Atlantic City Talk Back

Aside from what I think is one of the great scripts by John Gare, Mahl's best work is not when he's filming the dialogue. So I'll get into that in a moment. Let me just call up my slides here.
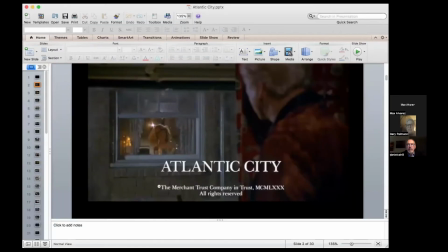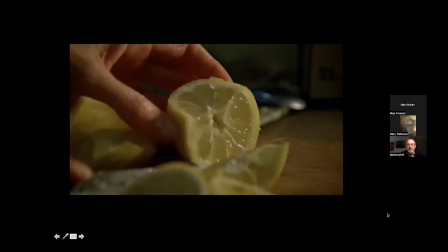24:14 There we are. One of the first things you see in the movie is the lemons being sliced. And people tend to remember the lemons in this movie as much as anything else.
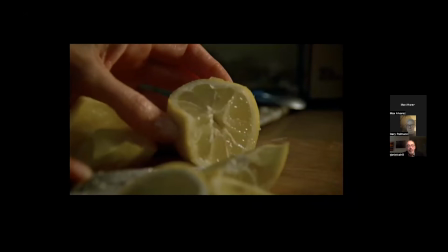24:29 And I have to say there's certainly a very erotic element in how they're so full of juice and the knife sliding into them is is very sensual in its own way.
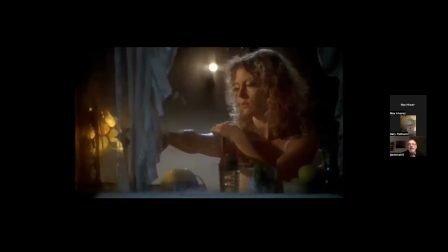24:41 Speaking of sensuality, this is one scene that I will highlight photographically. Somebody, probably the director, was madly in love with Susan Sarandon and wanted her to look as good as possible.
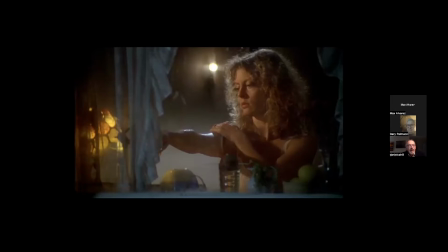24:55 I love the way her hair is both front and back lit, and that lovely shaded lamp on the left behind the curtain, the overall composition of the shot, it's really a lovely piece of work.
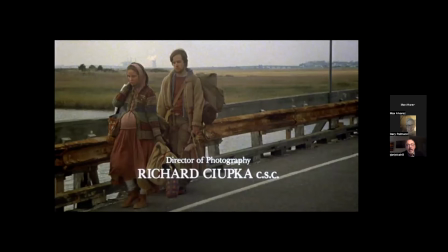25:09 Ordinarily, I profile the director of photography, but Richard Chupka here has, he's Canadian, which is why he's filming the, why he's shooting it. We understand that from our prologue today.
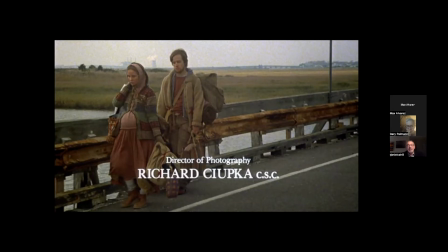25:24 I couldn't find any other major works by him except that he did photograph a TV film for Claude Chabrol, but that happened later. The first thing we see,
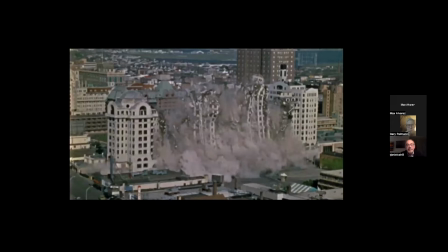25:39 as we have mentioned, after the credits is the destruction of this hotel, which Gary tells us happened like seven or eight years before the film was shot. This represents one of the major themes of the story, which is decay and then regeneration or rebirth.
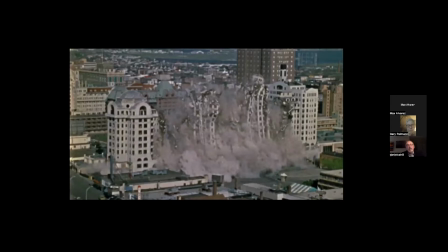25:57 And we're going to see that in some of the characters, in particular with Lancaster's character, but this sort of sets the tone.
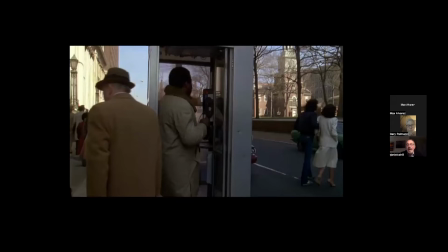26:06 This is another establishing shot that tells us that Robert Joy is about to steal the dope that's being dropped in the phone booth. Now, I have to confess, I have never ever visited Philadelphia,
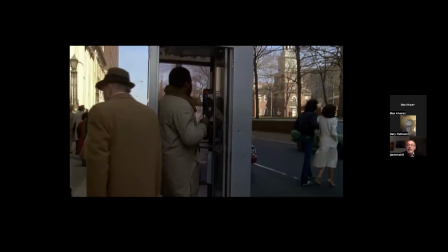26:23 but it's pretty easy to spot here because of the landmark Independence Hall in the background. What I imagine is that they didn't just happen to find this phone booth on the right corner, but they found the corner first and then plopped the phone booth down there as a giant prop.
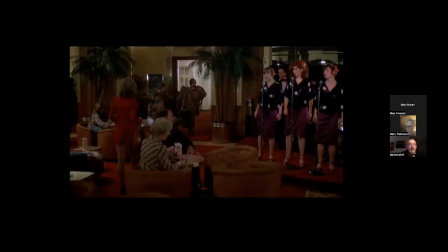26:42 This is another establishing shot telling us a lot about this casino, which is kind of an important location. We probably spent as much time there as we do, except maybe for some of their homes. In it, you learn that they have a trio of lady singers.
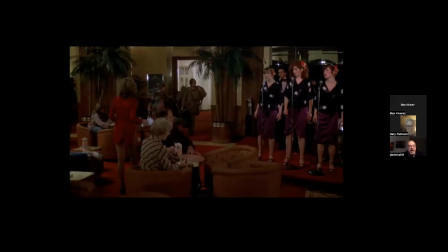27:00 We also have a leggy waitress serving drinks. And we see Dave and Chrissy entering in the background. And one other thing we note is that this is not a James Bond style tuxedo and evening gown casino.
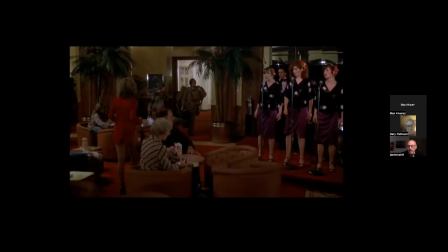27:19 This is where people go dressed in their ordinary leisure clothes, which is probably the way it works right now and in the present day.
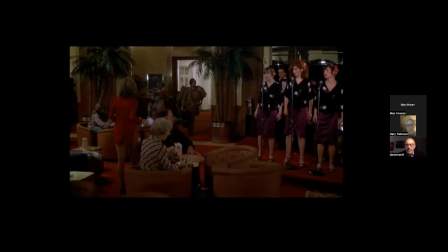27:33 I'm not able to advance my screen. What is going on here? Let me try something else.
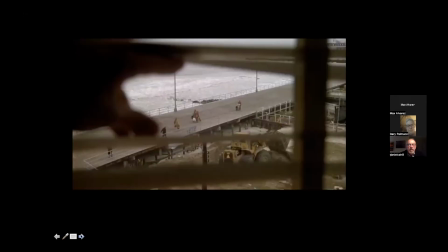27:40 There we are. Okay. This is Lou's view from his window through all important Venetian blinds.
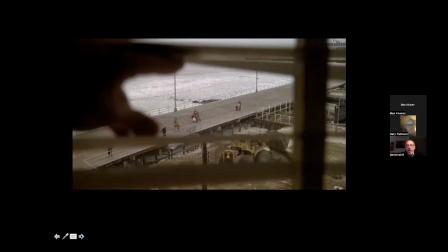27:52 And we see the boardwalk and most importantly, a bulldozer representing the tearing down of what this city once was in its former grandeur.
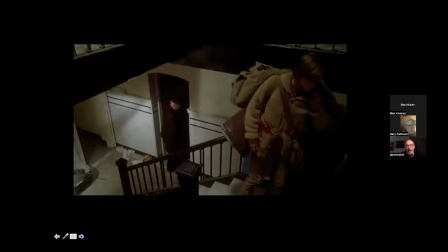28:04 here is another establishing shot with no dialogue and it begins in one take it begins one floor up as we see Lou exiting his apartment and he comes down these stairs passes Robert Joy's Dave and then he goes into the
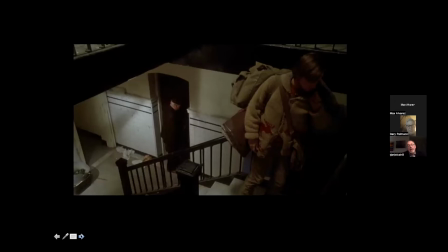28:21 apartment beneath him where he provides breakfast for this lady Grace.
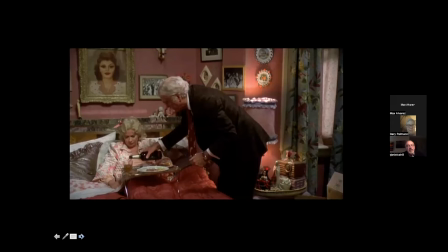28:27 Now, he has offered to make her Hessian eggs, whatever those are. You really do learn a lot about somebody when you see them drinking for breakfast. That tells you something about their state of mind and health.
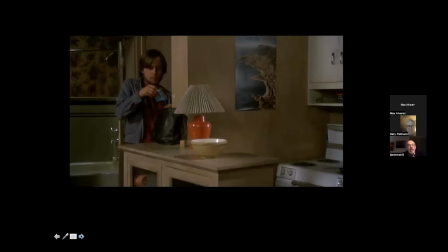28:44 Robert Joy, without dialogue, stealing the wallet from his wife's bag. We know this guy is an opportunist. Now he's an exploiter as well.
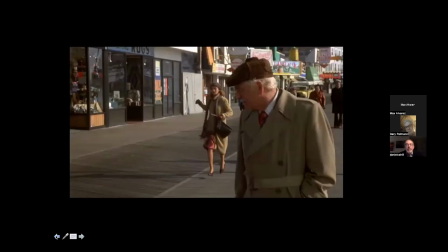29:01 Sorry, I need to back up one. Another establishing shot. The geography of Lou walking down the boardwalk on his way to do his numbers route. And who should appear behind him but his neighbor, the pretty lady he likes to watch,
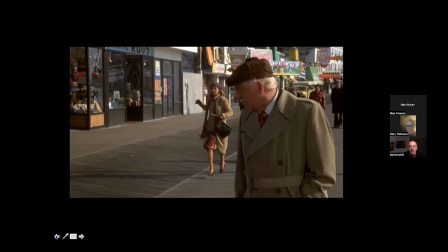29:18 and he notes it, and then he sees where she goes to her job at the casino.
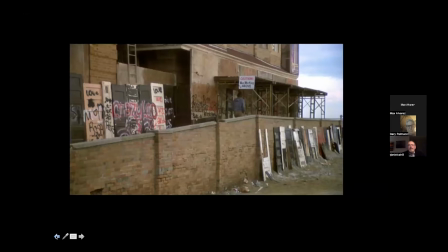29:25 Decay, another motif of the film. This tells you you really don't want to visit Atlantic City right now. This is the exterior of the building where Lou and Sally and now Dave and Chrissy are residing.
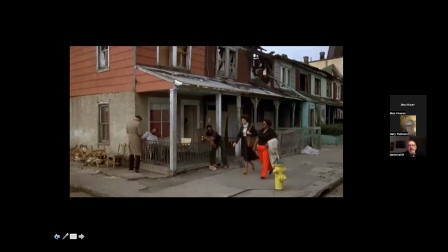29:41 More decay. Atlantic City looks like a very dreary place. I kind of feel sorry for Lou having to work in this environment, and you look at that building and say, someone actually lives there?
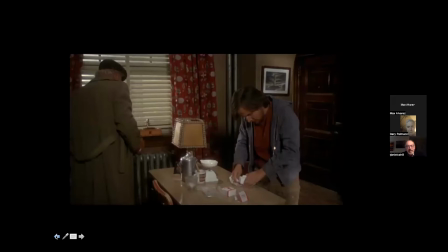29:57 This is an interesting scene. The Venetian blinds are an important prop here not as they are in film noir used to cast shadows on an interior but this reminds us that this is the same window through which Lou has been observing
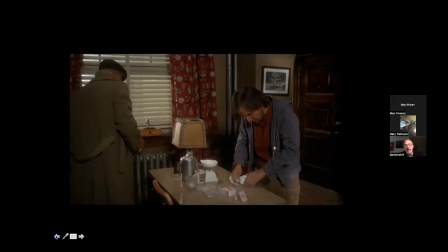30:16 Dave's wife Dave being next to him cutting his cocaine with baby laxative I think I don't know never used the
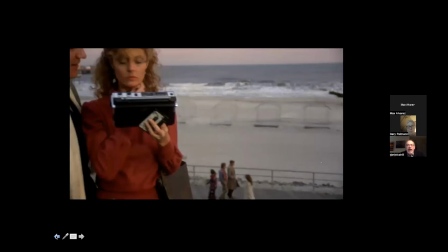30:25 stuff I kind of like this shot it's typical of how Mal tries to connect things in the in the mise-en-scene. We have just spent some time with Sally getting some French lessons via the tape recording that Monsieur Piccoli has loaned
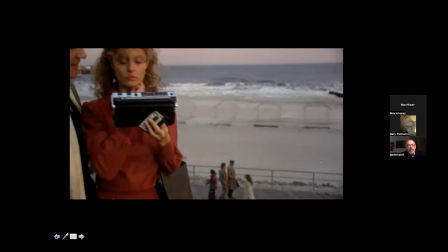30:45 her and then the camera very smoothly pans right and tilts down to Bert and Robert Joy having a stroll
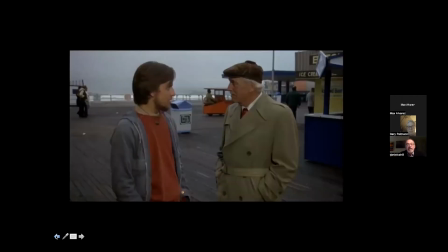30:55 And here is where Lancaster delivers my favorite line from the movie, you should have seen the Atlantic Ocean in those days, it was really something. Tells you a lot about where Lou's mind is in 1979.
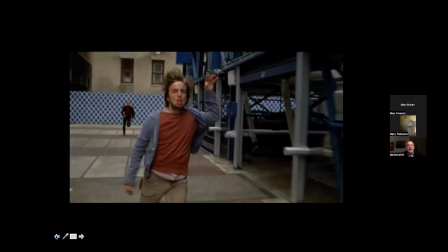31:15 Louie Mall can direct most anything, including a frantic chase scene, and here's a shot just to remind us of that.
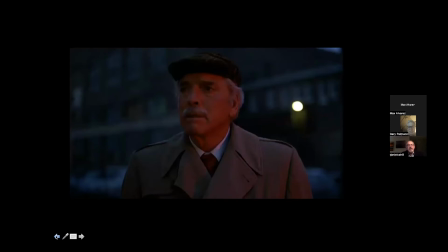31:24 Here is a moment to pause and think about the way Maul uses close-ups. Not close-ups for dialogue, but close-ups for reactions. And he holds on them for longer than people usually do.
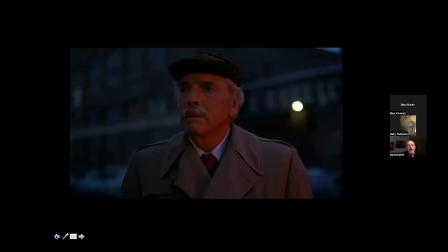31:39 This one went at least 20 seconds. and we're watching Lou react to seeing Dave's body being loaded into the ambulance and he holds on these things. He also holds for a long time on Sally's looking down at her dead husband on the gurney in the hospital.
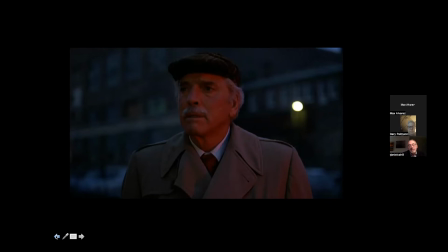31:58 These are important pensive moments that he wants us to study.